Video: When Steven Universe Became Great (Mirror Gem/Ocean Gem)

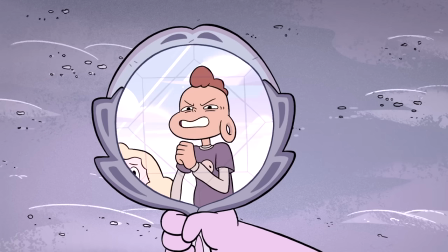247s
The use of music throughout this entire episode is really spectacular,
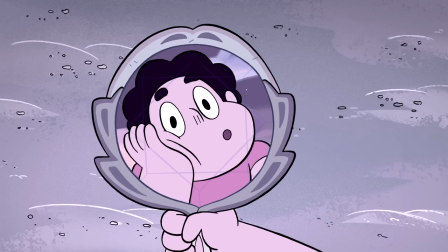252s
but I think it's perhaps at its best during the conversation between Steven and the Mirror on the beach before he goes back to his house,
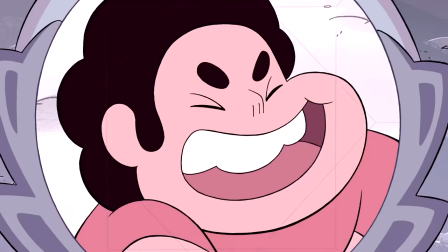260s
as while the show allows the scene to be entirely music-free for the first half or so,
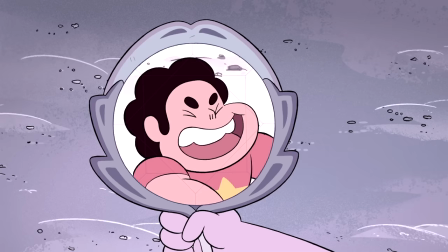265s
it begins to eerily and slowly creep in as the Mirror begs Steven to not tell the rest of the gems about it.
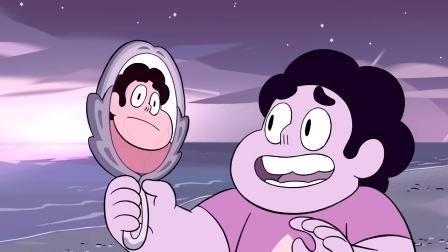272s
It's just a really great use of sound in a show that utilizes it better than almost any other.
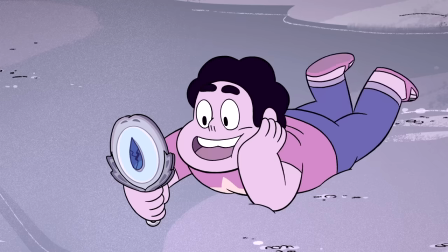278s
Moving on, while I was watching this episode over and over and over again for this video,
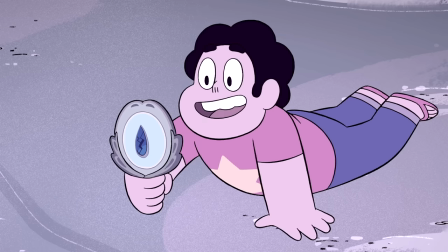284s
something that really caught me by surprise is how much of the episode is taken up by the final scene.
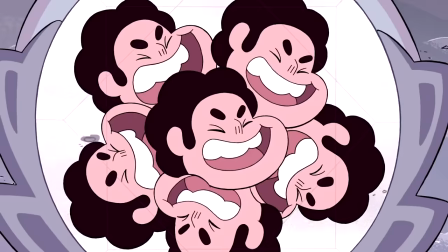290s
While the episode somewhat seems like it can be split nicely into three somewhat even parts,
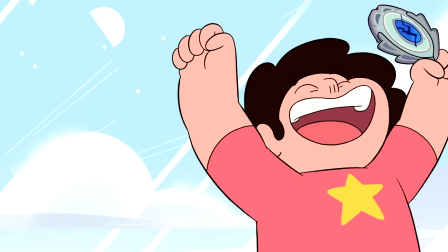295s
as Steven gets the mirror, hangs out with the mirror, and is eventually confronted by the gems about the mirror,
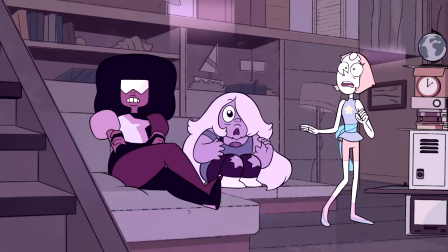301s
the last of those three takes up almost the entire second half of the episode as we get nearly 6 minutes of a scene without any cuts in it.
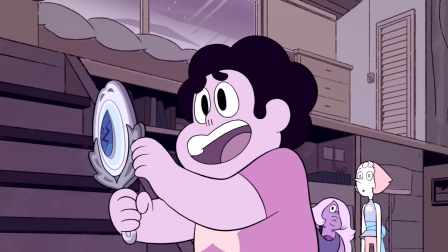310s
While this observation doesn't seem that important, what it does for the episode is allow the complete tone shift once the gems
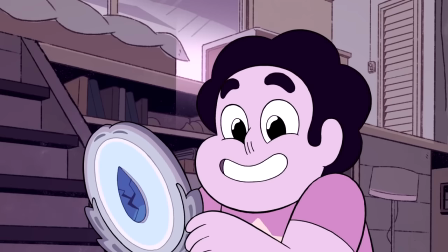318s
hear of the mirror's sentience to permeate throughout a large chunk of the episode,
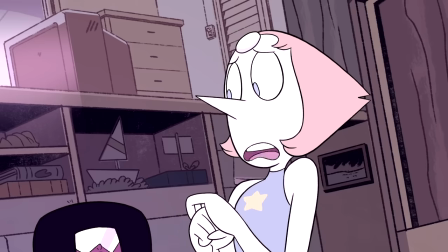323s
and the lack of any cuts or time skips allows the viewer to feel the same tension as Steven throughout these moments.
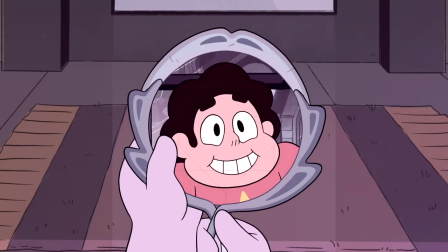330s
Steven's optimism about having a new friend in the form of the mirror is immediately dashed by the horror of the other three gems,
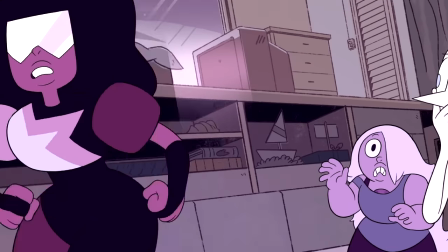339s
who are terrified by what this could possibly mean. As a viewer, it would make sense to think in this moment that the gems are probably right,
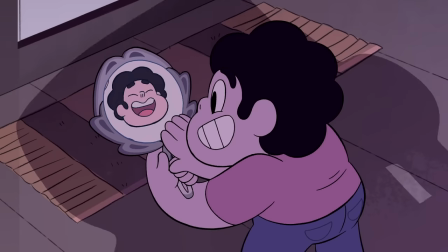347s
as the formula of the show dictates that this gem in the mirror will end up being
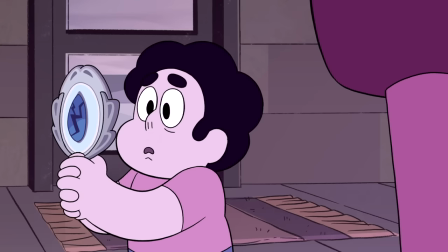352s
some kind of monster if the gems are going to end up poofing and bubbling just like usual.
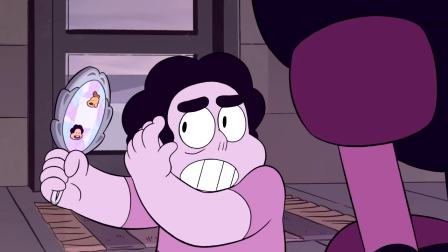357s
But instead, the scene continues to get darker and more ominous, as Garnet essentially threatens Steven while trying to get the mirror from him,
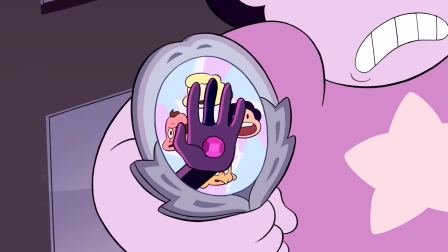366s
as the camera moves behind him to create the effect of Garnet grabbing onto the viewer.
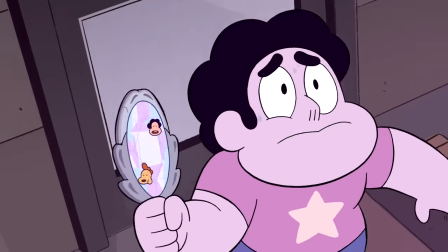372s
The tension of this scene is built so well, as the mirror repeats no over and over and over again,
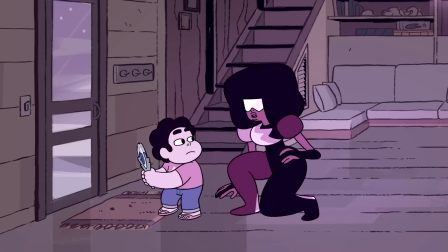379s
essentially forcing Steven to try and protect it, as he inadvertently knocks Garnet's hand and creates this chilling moment.
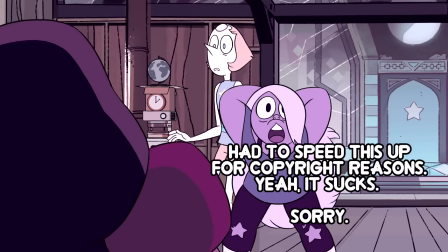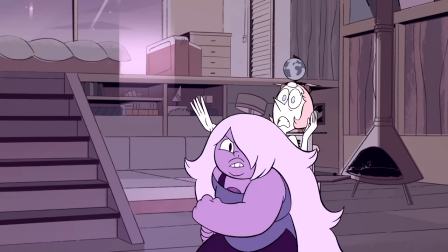392s
While this isn't the first time that we've seen that Garnet has three eyes,
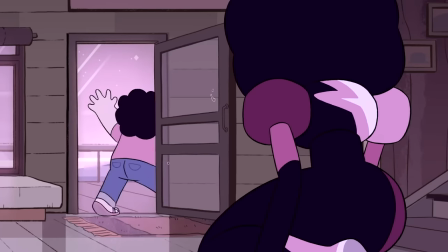396s
this is certainly the first time that we've seen this fact used to strike fear in the heart of Steven.
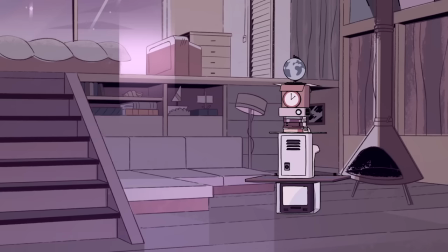402s
As without the visor, the alien-ness of the gems is emphasized to further draw a distinction between the
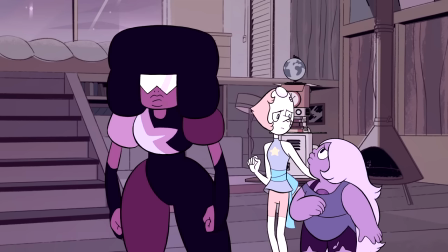410s
limited amount that Steven knows about the gems and their extensive history that's been hinted at throughout the first 25 episodes.
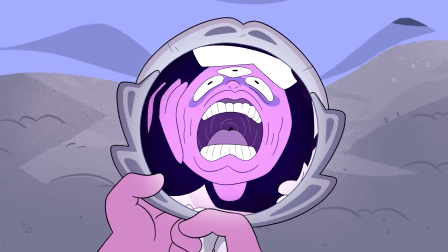418s
Once Steven runs in fear from the people that essentially raised him, he finds himself alone on the beach with the mirror,
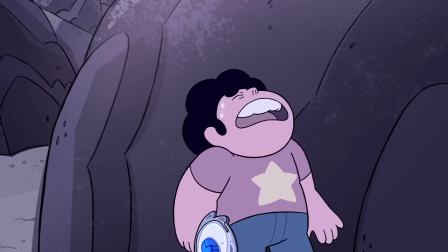425s
who first hints at being far from home before showing Steven removing the gem
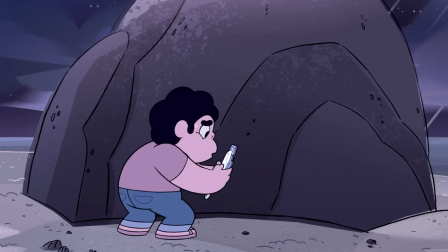430s
from the mirror as it finally conjures an image of its own instead of just reflecting,
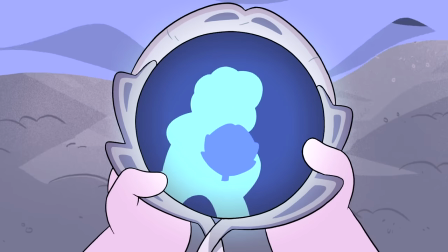435s
which inevitably leads Steven to become the mirror instead, as he recreates what he just saw.
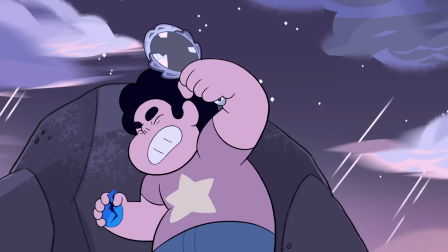441s
This scene is just so remarkably well done, even 9 years and so many episodes of the show later,
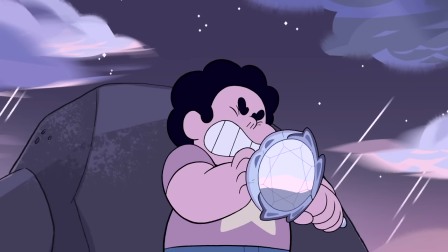449s
as the water creeping up to surround Steven as the music gets louder and louder and louder creates this
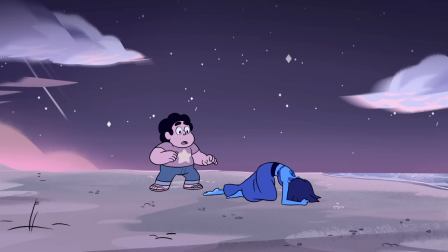455s
unbelievably tense moment where the viewer is forced to imagine the horrors that are about to pop
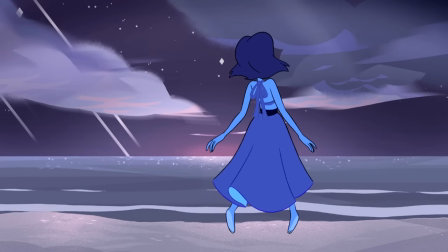460s
out of this gem, only for those expectations to be crushed,
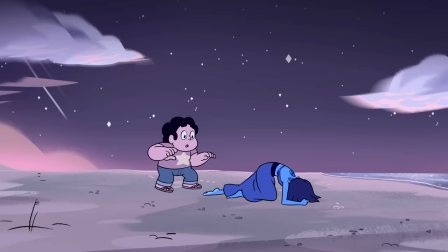465s
as the music switches entirely and out-pomps lapis lazuli. perhaps the most humanoid creature in the show so far,
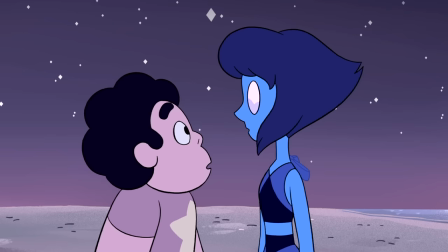472s
as she simply thanks Steven for freeing her. This shot is just absolutely stellar from start to finish, as everything from this scene,
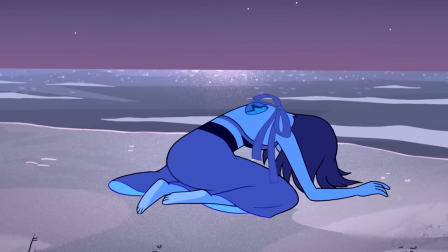481s
from Lapis first collapsing on the beach, to Steven literally seeing himself in her through the reflection of her empty eyes,
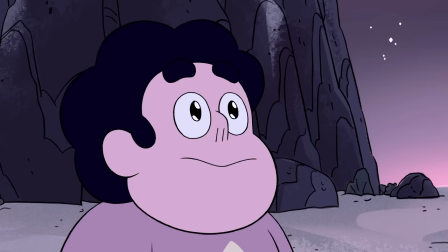489s
is just burnt into my mind.